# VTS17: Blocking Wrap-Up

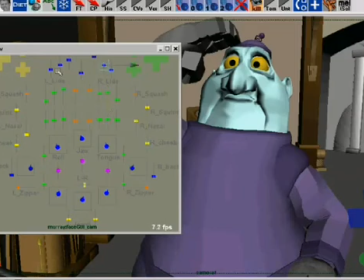8:19 Like, no, I didn't salute with the wrong hand, I'm now saluting with the right hand, and you didn't notice that. So now here I'm just bouncing back and forth between poses,
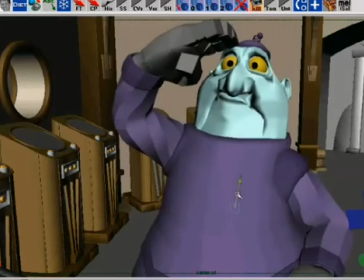8:30 and there I've made some changes to the mouth, and I'm trying to get this sunken in a little bit.
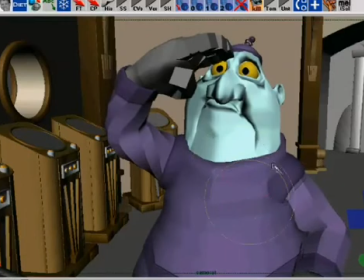8:36 I'm playing around with the line. Oh, I know what I'm doing right here. Sorry about that.
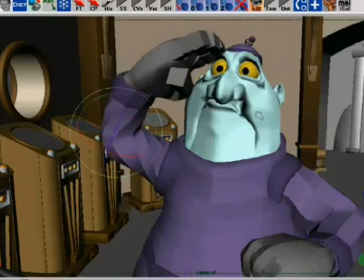8:43 I was happy with the pose of where it was, and now I'm doing the one where he flinches when he gets yelled at by his boss.
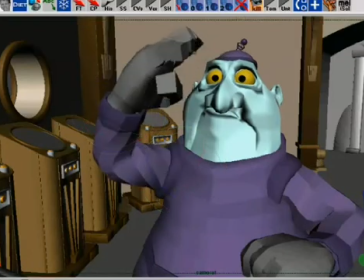8:51 Okay, the boss yells at him, and so now he flinches down. He still kind of has that salute up there, but he's kind of hiding under it. So this is where I'm pushing his body forward and pushing his shoulders up, and he's sinking down,
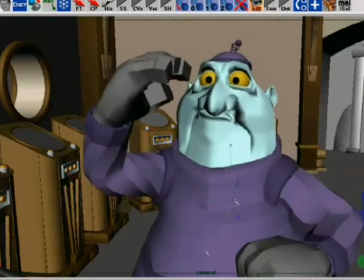9:03 and the facade of his competence is crumbling here. And it's important to try and build that off of the previous one. This is not one where I'd reset much as far as the body goes. And I'm trying to build some tension, some sense of flinching in the body.
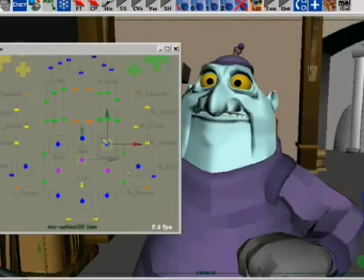9:19 Here I reset the mouth because the mouth shape is going to be very different from oh, you didn't notice that one. This is going to be more of like a flinch, like, oh, you caught me. And so I'm trying to build that mouth shape is very significantly different.
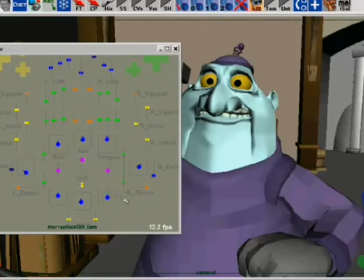9:35 So it was enough for me to go ahead and just reset the mouth and replay with things. And so mess around with the eyes here, the lids, and trying to get the cheeks squished up, you'll notice, and I'm getting the brows, trying to get those in shape, trying to get the shape of the lids just right.
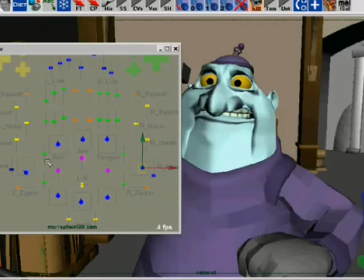9:54 As much as possible, you wanna have the lids accentuate what the brows are doing. If you can build your rigs or have your rigs built so that, especially for cartoony stuff, if you can have your rigs built so that the lids can be shaped so that the lines of the lids can play with the lines of the brows.
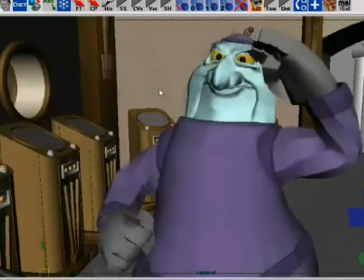10:15 And so there I kind of hit that pose, and now I'm messing around with some other ones.
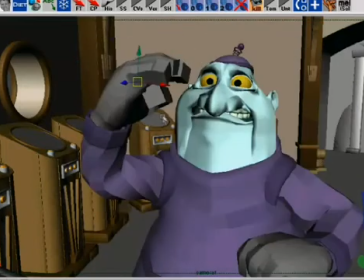10:20 I'm just jumping through the poses to see how they work and seeing how it all feels when I start playing with it together.
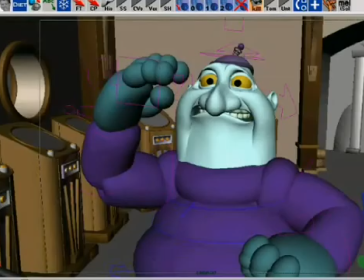10:26 So now what I'm going to do is I'm going to switch the body to low res and the face to high res, and I'm going to really polish up and clean up a lot of the facial poses,
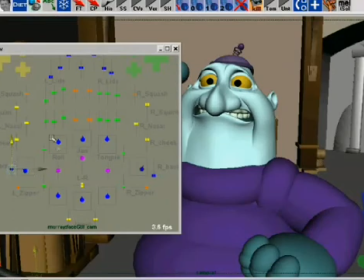10:34 because what looks good in low res or medium res for the face, invariably whenever you switch over to high resolution for rendering, the smoothing doesn't work just right. Sometimes polys collapse on themselves, and so this is a pass I'll do.
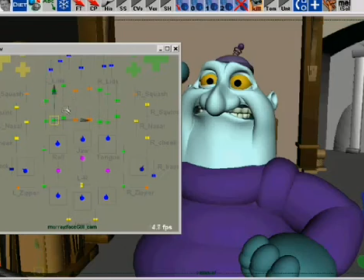10:51 I'll go over everything once I'm really happy with things, and I'll really tweak and really polish up these facial poses. And this is the same thing you would do in traditional animation. In traditional animation, you would draw a rough, and you'd get you'd get things nailed down,
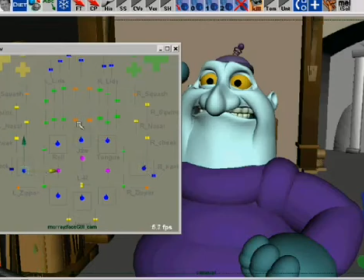11:07 and you'd really kind of really define the performance and the motion and the poses, and then you would go back and you'd say, you know what, I could make this stronger. I can make this stronger. So you'd redraw this one thing here or that one thing there.
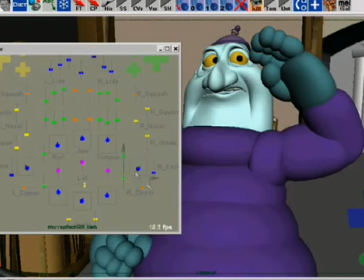11:21 You'd play around with some lines, and you'd redraw it a couple of times just to trying to get that perfect drawing. And so that's really what I'm doing here, is I'm just using a computer and I'm trying to get those perfect drawings, just where things are just right. And so these are the final little facial tweaks in high res so that I know that this stuff's going to work.
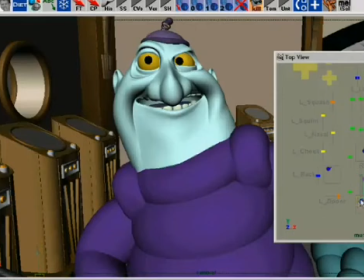11:41 And so I'm going to go to this pose back here and kind of adjust the mouth a little bit and kind of accentuate things and try and get the lines rolling together and clean this one up a little bit.
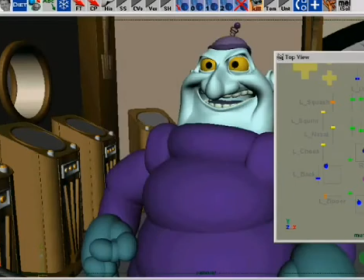11:51 I'm not sure I like this pose, but maybe we can address that later on. This pose is kind of fun.
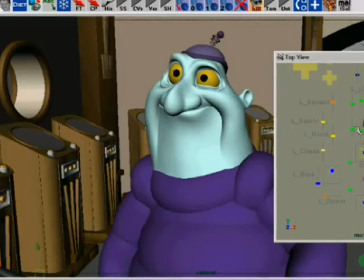11:57 So once I've got the face kind of working and I played around with the mouth there, I kind of like that doopy underbite sort of thing.
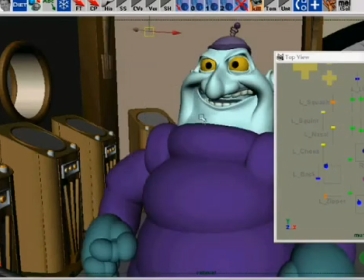12:04 Alright, so now what I'm going to do here is you're going to notice that I'm doing a lot of little things with the eyes. And this is just cleaning up the eye lines. Eye lines are really important for selling a thinking character.
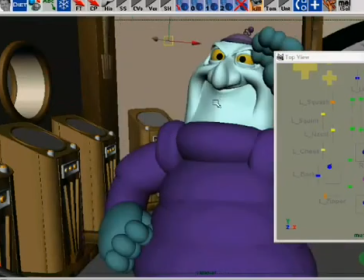12:15 If the character, if he doesn't look like he's looking at something, he looks kind of spacey.
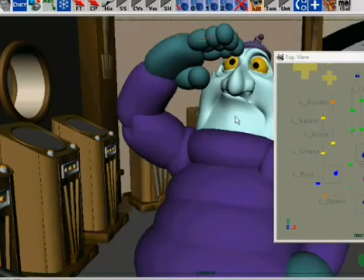12:22 Like here, I want him to kind of look a little spacey, like he's not looking at something. So I want to defocus his eyes.